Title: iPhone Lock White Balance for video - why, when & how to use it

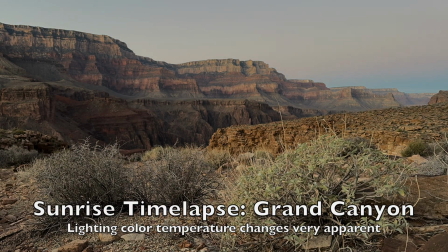0s
We all know the lighting around us changes, which makes the world around us look different.
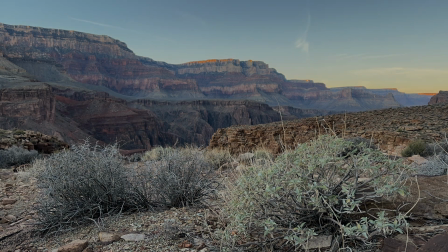6s
Though we may not be aware of it because often the shifts are slow and our brain adapts to the variation.
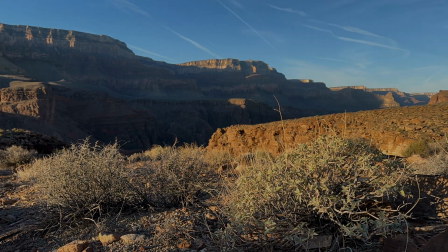13s
But our camera may or may not adapt to what is called white balance or color temperature.
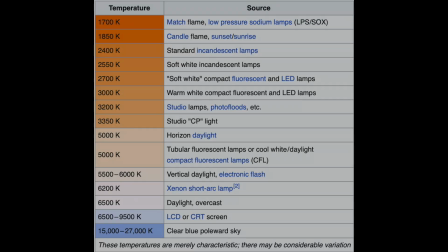21s
You deal with the white balance every time you make a video. Though you may not think about it because your camera uses auto white balance, often abbreviated as AWB.
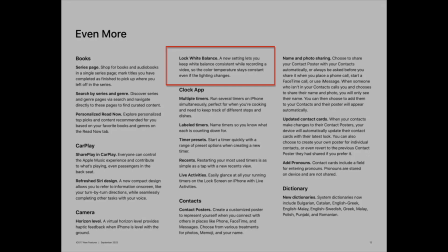34s
With iOS 17,
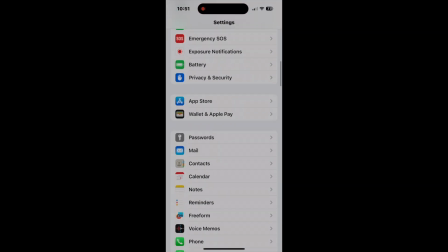36s
Apple added a feature to lock video white balance instead of having the camera software change it as you filmed.
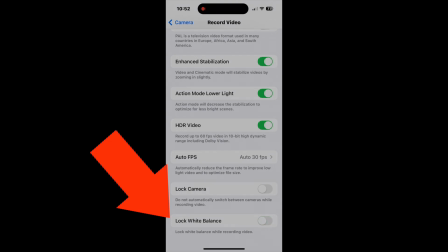44s
I'm going to show you when you should and should not lock white balance and what the trade-offs are.
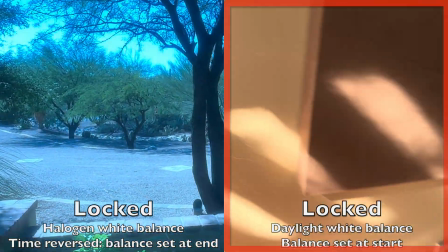52s
I shot two videos with white balance locked.
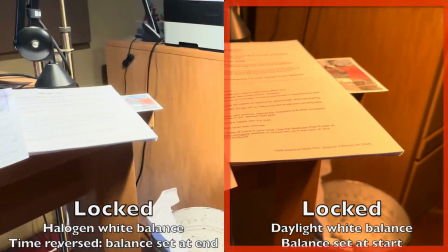56s
On the right, I began in daylight and moved to halogen lighting so daylight looks normal, and the white paper looks orange.
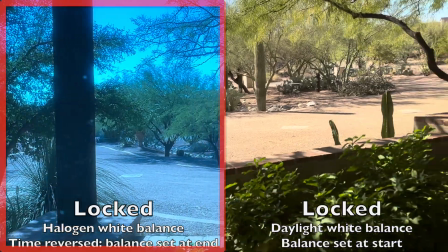65s
On the left, I did the opposite.
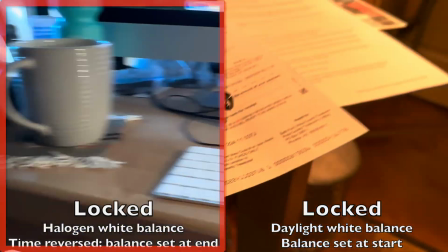67s
I started in halogen lighting and moved to daylight so the paper looks white, but the daylight scene looks blue.
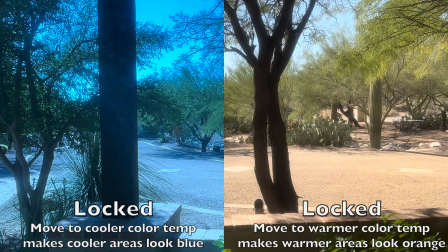75s
I then reversed time with the left clip so both clips would show roughly the same scene at the same time.
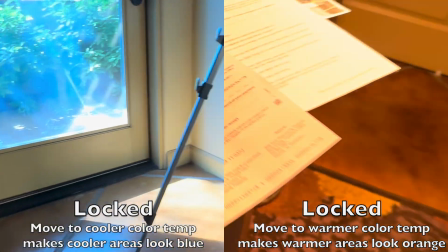83s
Apple's new locking feature does a great job of showing us what white balance is
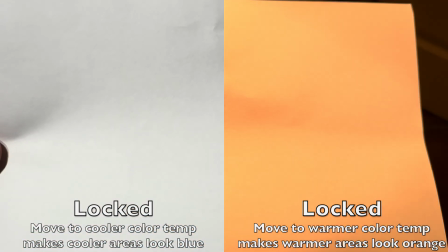90s
and what happens if you use it with very dynamic lighting color temperatures.
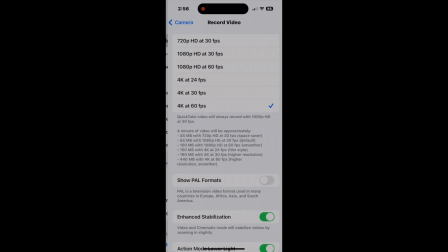97s
In contrast, in this next clip, I turned off the white balance lock so you can see how the iPhone software changes it dynamically.
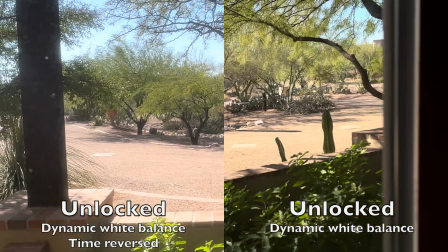107s
In both clips, we see the colors appear normal and correct at the beginning and end of the clip.
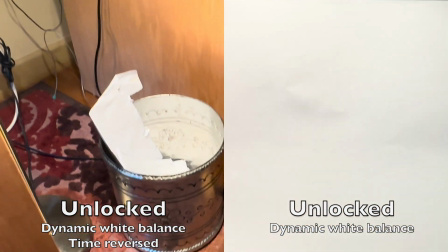115s
Before we dive in any further, let's do a quick check of which video modes the white balance lock works in.
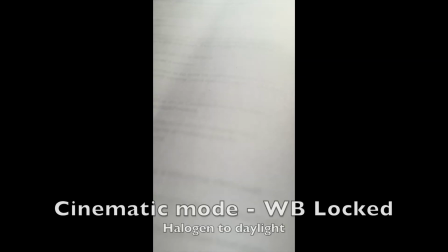122s
Let's turn the lock back on again, and now we'll try cinematic mode.
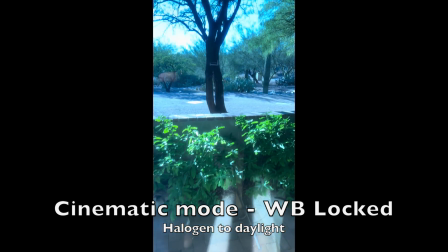127s
Checking just the halogen to daylight transition, we can see it works as expected.
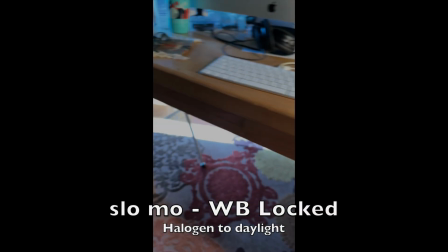134s
Same with slow-mo. The white balance stays locked.
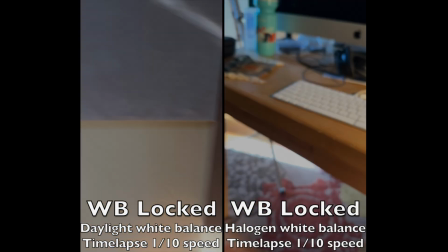139s
What happens when we try a time-lapse? Both the transition on the left, daylight to halogen, and on the right,
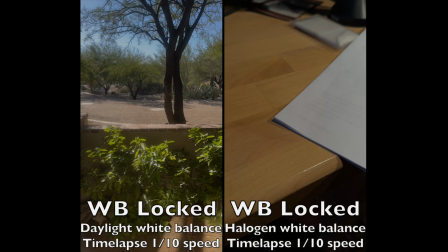148s
Halogen to Daylight, show no locking of white balance. The clips are jumpy because I slowed them down by 10 times.
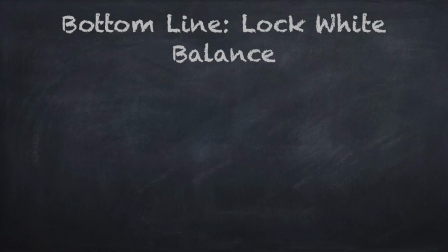157s
So you're seeing individual frames. Bottom line, white balance lock works with regular video, cinematic, and slow-mo, but does not impact time-lapse clips. I have no way of knowing whether this is intentional on Apple's part or in oversight.
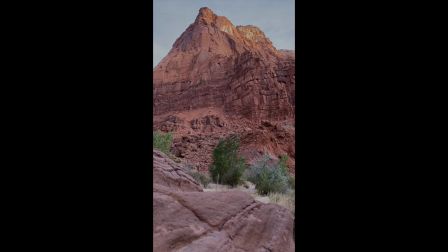177s
I do know that it would be helpful. What you are watching is a sunrise time-lapse I filled in Perea Canyon a few years ago,
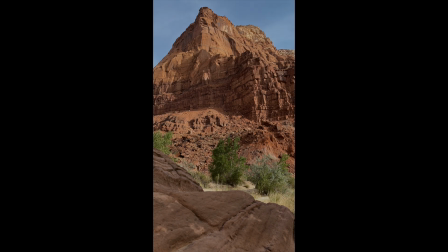186s
and the changes in lighting color temperature are striking. I don't think I'd use it all the time,
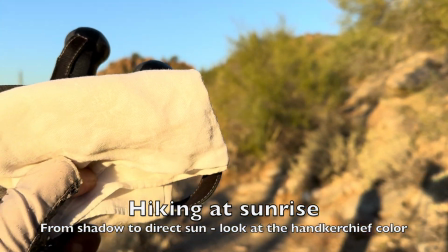193s
but I'd like to have the choice of turning the auto white balance on and off in time-lapses.
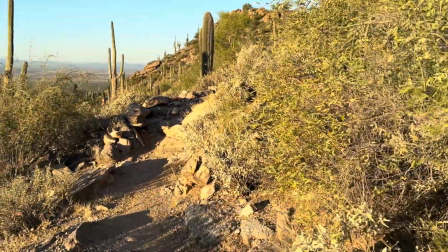201s
So, if you're filming in situations where the color temperature is changing,
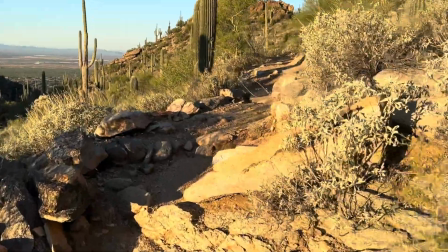206s
considering locking the white balance if the impact of doing so is
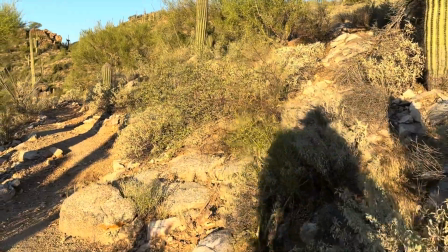211s
not excessive and actually minimizes undesirable color changes.
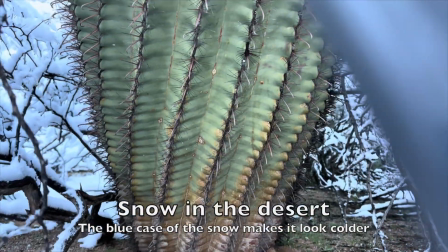215s
Do consider the artistic impact.
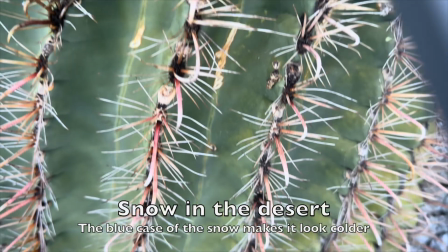218s
If the change in color temperature is part of your story, decide whether locking or unlocking sends the right message to the viewer.
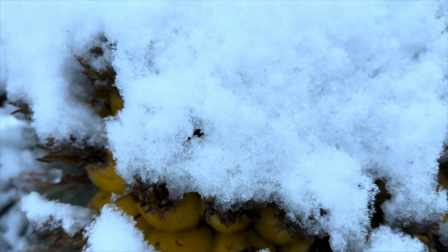227s
I hope these examples help you to understand this important new feature of iOS 17.
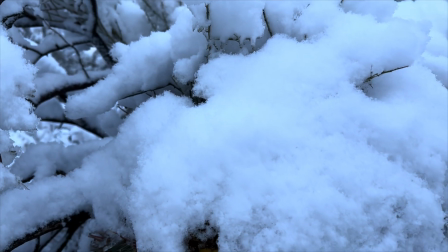233s
If it did, please click like or subscribe below.